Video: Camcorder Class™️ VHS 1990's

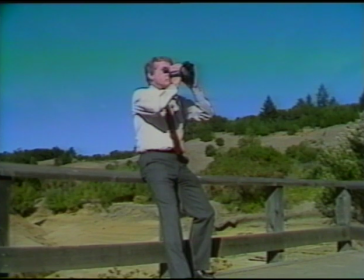(8:19)
Use anything handy to stabilize yourself. Lean against something solid.
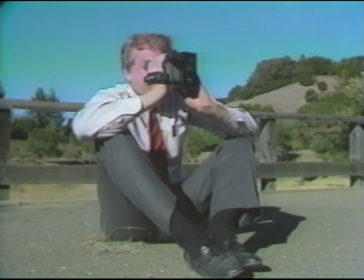(8:26)
Even sitting on the ground, you can get a steady shot, resting your elbows against your knees.
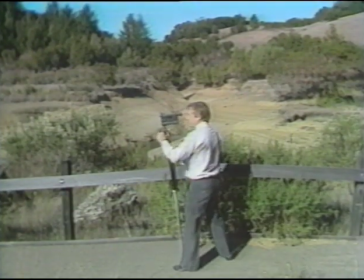(8:32)
If you see a shot you want to grab in a hurry with no time to set your tripod, simply rest it on the ground and use it as a unipod.
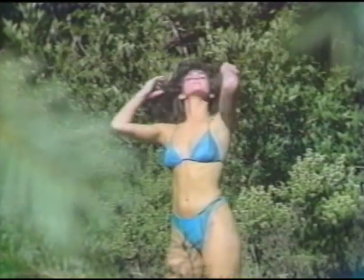(8:40)
Sometimes wild creatures won't wait for you to set up your shot. Changing the angle of a shot can change mood, even change personality.
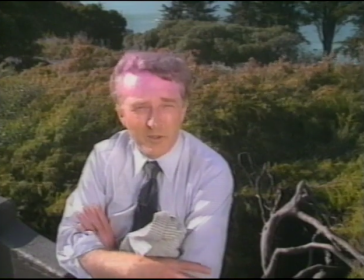(8:51)
Shooting a person from above can make that person appear smaller, more dependent, more endearing even. Now changing the angle of the shot can change the personality that that person conveys.
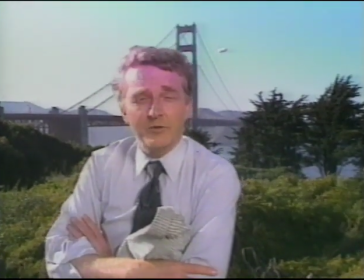(9:02)
For instance, when you shoot the same person from below, that person appears more commanding, more important, more overpowering even.
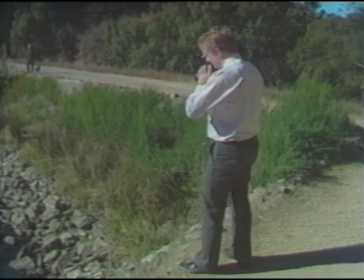(9:13)
Shooting from a high vantage point can sometimes reveal a scene from a fresh viewpoint.
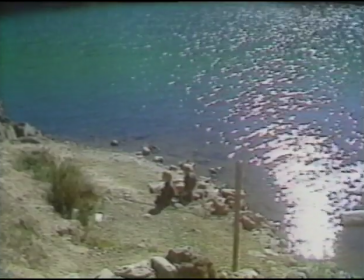(9:18)
This is called a high angle shot. Look for opportunities to vary your angles.
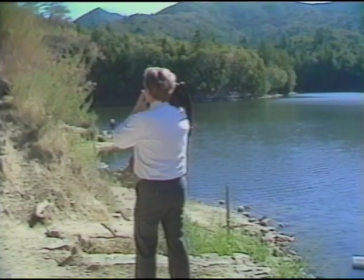(9:23)
A shot of a runner descending a hill, shot in a standard way, becomes a standard shot.
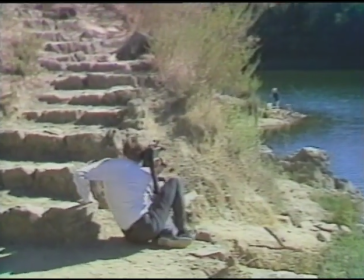(9:29)
By moving to a low angle, we get a new perspective. The shot takes on drama.
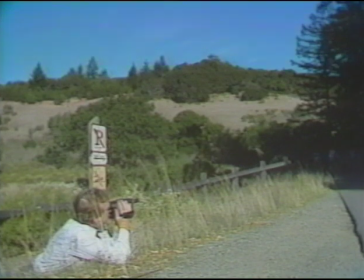(9:37)
The angle emphasizes the height of the terrain. Shooting from ground level can bring us closer to nature and add impact to our framing.
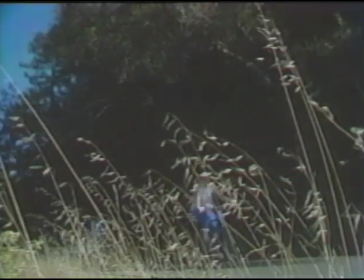(9:45)
Seen from below, our bicyclers dominate the scene.
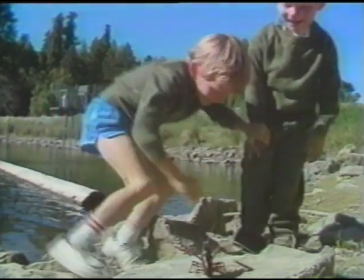(9:51)
When shooting children, it's often a good idea to shoot at their eye level.
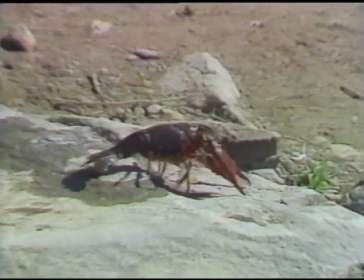(9:56)
This takes us inside a child's world, establishes an intimacy with them. We can get a child's point of view by seeing what he sees from his eye level.
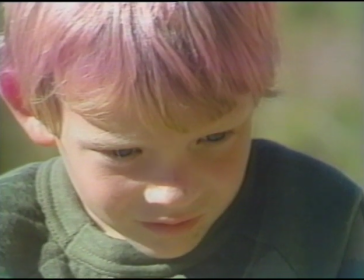(10:05)
In fact, whenever we show someone looking at something, we may then want to show what he sees from his point of view.
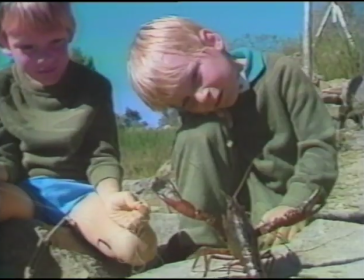(10:12)
In this case, we may even want to get the crawdad's point of view. When you get your new video camera, the first thing you're going to want to do is go out and start making movies. Well, go ahead. That's what it's for, to have fun with. But think about this, too. Every time you put one picture after another, you're beginning to tell a story. That story will either make some sense and have a beginning, middle, and an end, or it'll be a story that just wanders. So usually it's a good idea to take a minute to think before you press that button.
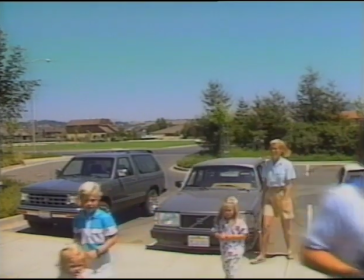(10:43)
A story doesn't have to be complicated. Something as simple as a family excursion to the playground can be a storytelling opportunity.
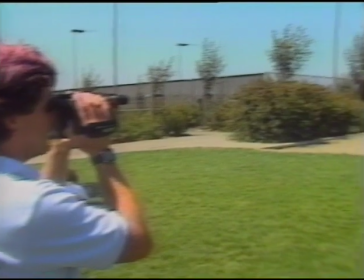(10:51)
Jeff is new to video, but already he's learned how to build a sequence. He starts with a wide shot to establish the location and introduce the action.
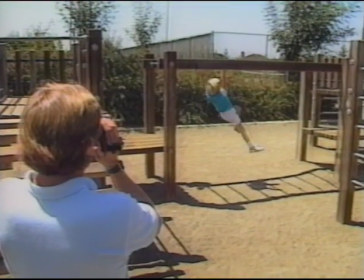(11:01)
By varying medium shots to advance the action,
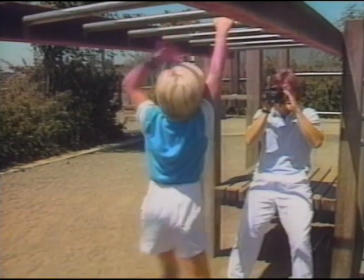(11:06)
and close-ups to reveal characters and emphasize details, he builds a sequence that keeps us interested.
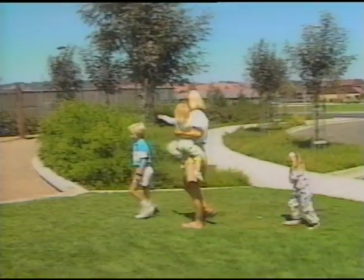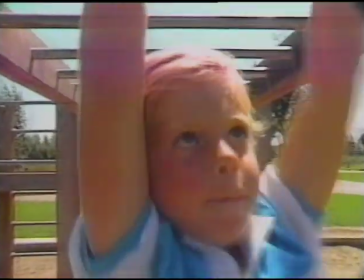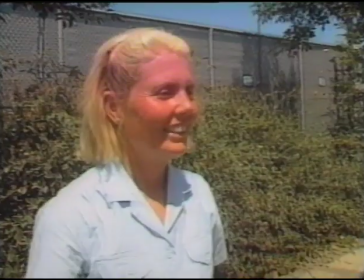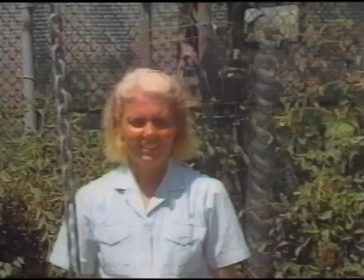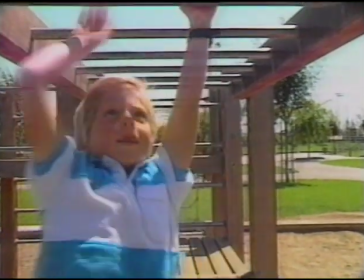(11:41)
Wide shots, mediums, close-ups. Those are our basic vocabulary. Now let's look at some more advanced shots. Most of the time when we watch a good video, we're not even aware that the camera is there. That's because the frame stays still while things move within it. So most of the time our rule is move the camera between shots, not during shots. But there are times when we break the rule. Let's talk about zooms, pans, and tilts.
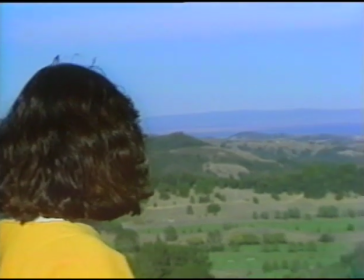(12:08)
A zoom out can be a dramatic way to reveal a scene and a good transition between scenes.
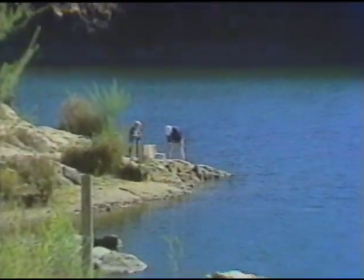(12:16)
A zoom in can be a strong way of focusing our attention on something.
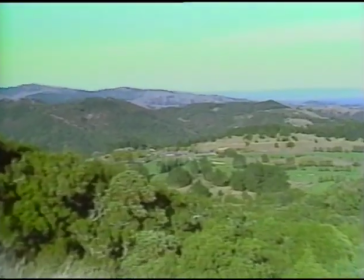(12:22)
But beware of pointless zooms in and out.